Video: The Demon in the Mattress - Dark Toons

I don't get that at all, but God, it makes me laugh. You think it's going to be something really scary? It's not. He screams. I still don't know why this demon wants tea, but maybe it's a little bit of the lady's still in there.
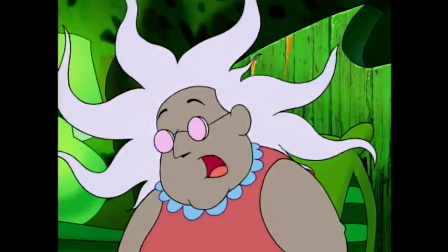I don't know, but really makes me laugh.
Can't help me! Whoops!
Stories where someone has turned into something always freaked me out as a kid. They still do a little bit now. Maybe because it's not real Like if someone's turned into a statue or a robot or something, it's like where does your mind go? Like I never know does it sleep? Are you awake the whole time and you can't do anything about it? It's such a scary idea Watch my thumb the thumb wrestling again like the T. It's just pure silliness and sometimes that's enough to perform an
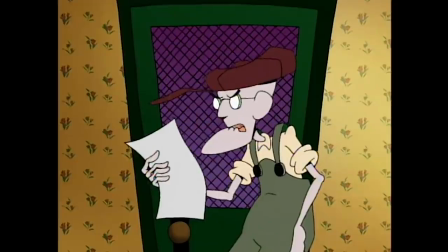Exorcism put on a flowing garment. So I have a theory that the reason They can perform an exorcism in a kid show Essentially is that they don't make any
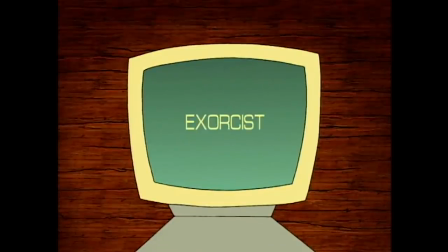remarks to any religions in it So there's nothing about you have to get a priest or you have to dress up like a priest It's just a long flowing garment. Of course that leads to the great joke where they get Murals nightgown and he has to wear that and I think that's their kind of workaround with it that they can Sort of talk about this evil, demonic thing that does come from a religious background as long as you don't say the religion or have any, uh, symbols from the religion.
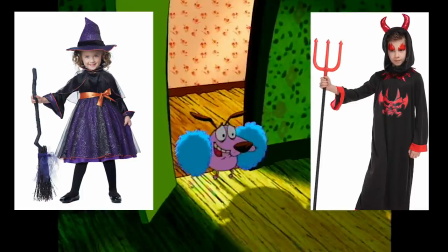That's why you can see kids dress up as, like, witches and devils and stuff. I mean, that all has a very tragic backstory, but, uh...
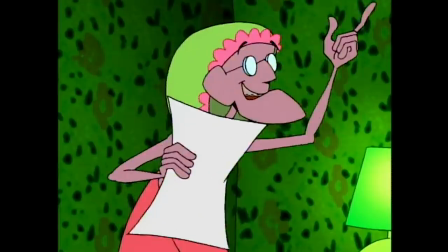As long as you don't have a cross in there, I guess most parents are okay. As an adult, who cares? I'm technically wearing a religious shirt!
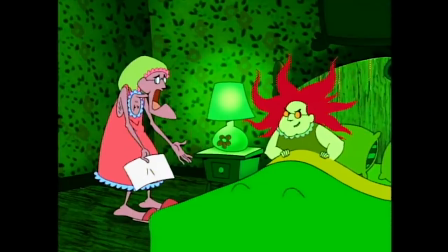The Church of Friday. Give me a break!
I can do it! Want a dip? Yeah, sure!
That's a good joke. The demon's gonna offer him advice. And of course, that's the green vomit from Actors. You've made the connection long before I even had to say it.
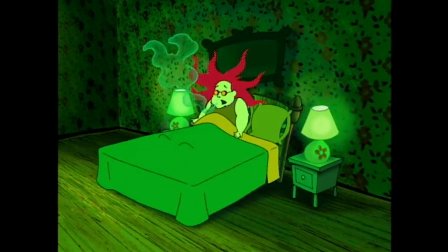I guess Courage has more enthusiasm in his cheer, and that seems to work. And actually, I love the fact that this thing, in so many movies and shows, some sort of evil spirit, it goes in through your heart or through your eyes.
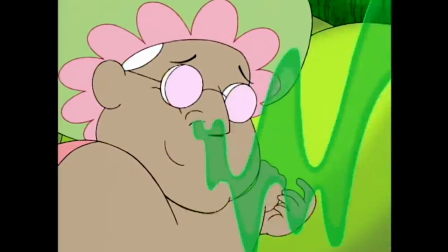I love that it goes in through the nose. That's such a unique... Entrance and exit.
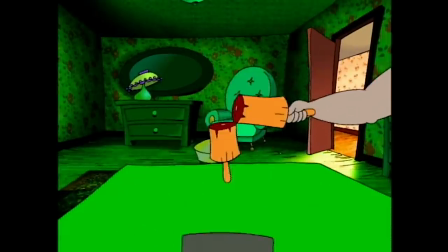And again, it does have kind of a dark ending, because Eustace gets possessed, they wrap up, uh,
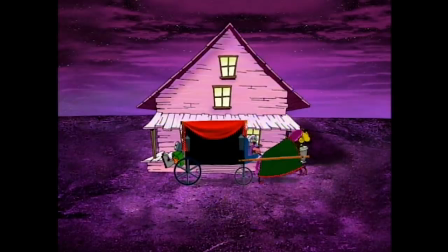the mattress, and they just hand it back with him in there, like, ah, it's his problem now. And I do feel kind of bad, because this is an episode where he legit tried to help out, and he just kind of gets screwed over in the end, so, I don't know, maybe for all the other times he made things worse.
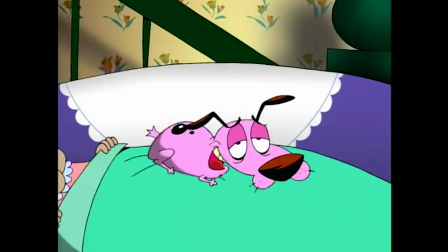Now this is a bed I can sleep in any day. Woo!
So there you go. That is Demon in the Mattress. It's a pretty fun episode. I like the little critters that give the mattress. I like the mattress itself. And yeah, their use of the color green, man, is great. I really love how they make it like this kind of creepy color, which you've seen a lot of stuff. I mean, you've seen that in Ghostbusters and so forth.
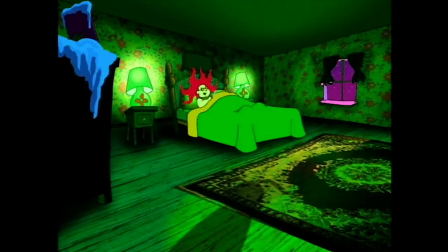But when you think of green, you think of like plant life, you think of the outdoors, but it can be associated with sickliness and in a lot of cartoons and movies like they have kind of a silly touch but a dark touch too they'll make stuff like glow green you think of like
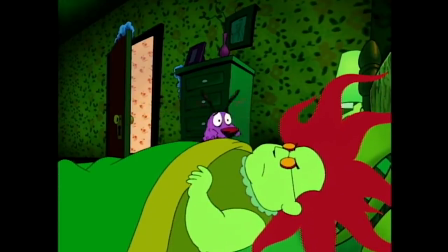radioactive stuff and something about that just always looks a little unsettling and creepy but also really funny i think it's such a funny color to make threatening and i think this episode really really does a good
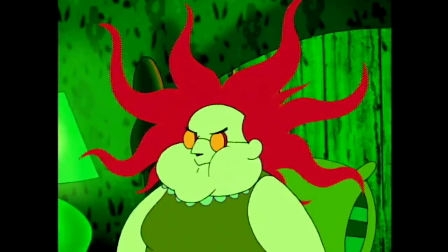job of that it's great seeing uh mural is like the bad guy it's great seeing her
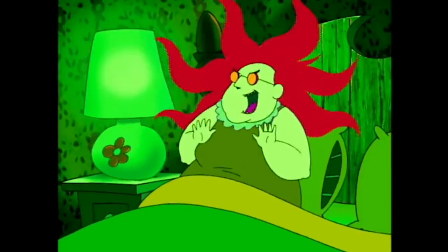with that different voice come out, and the red hair again, a great contrast with the green. I really enjoyed it. I really had a lot of fun with it. So, yeah, that's about it. We got more Courage Month, uh, coming this month, and one day of the next month, because I did miss, uh, last week, so I'll make up for that. So, yeah, I will see you guys at the next one.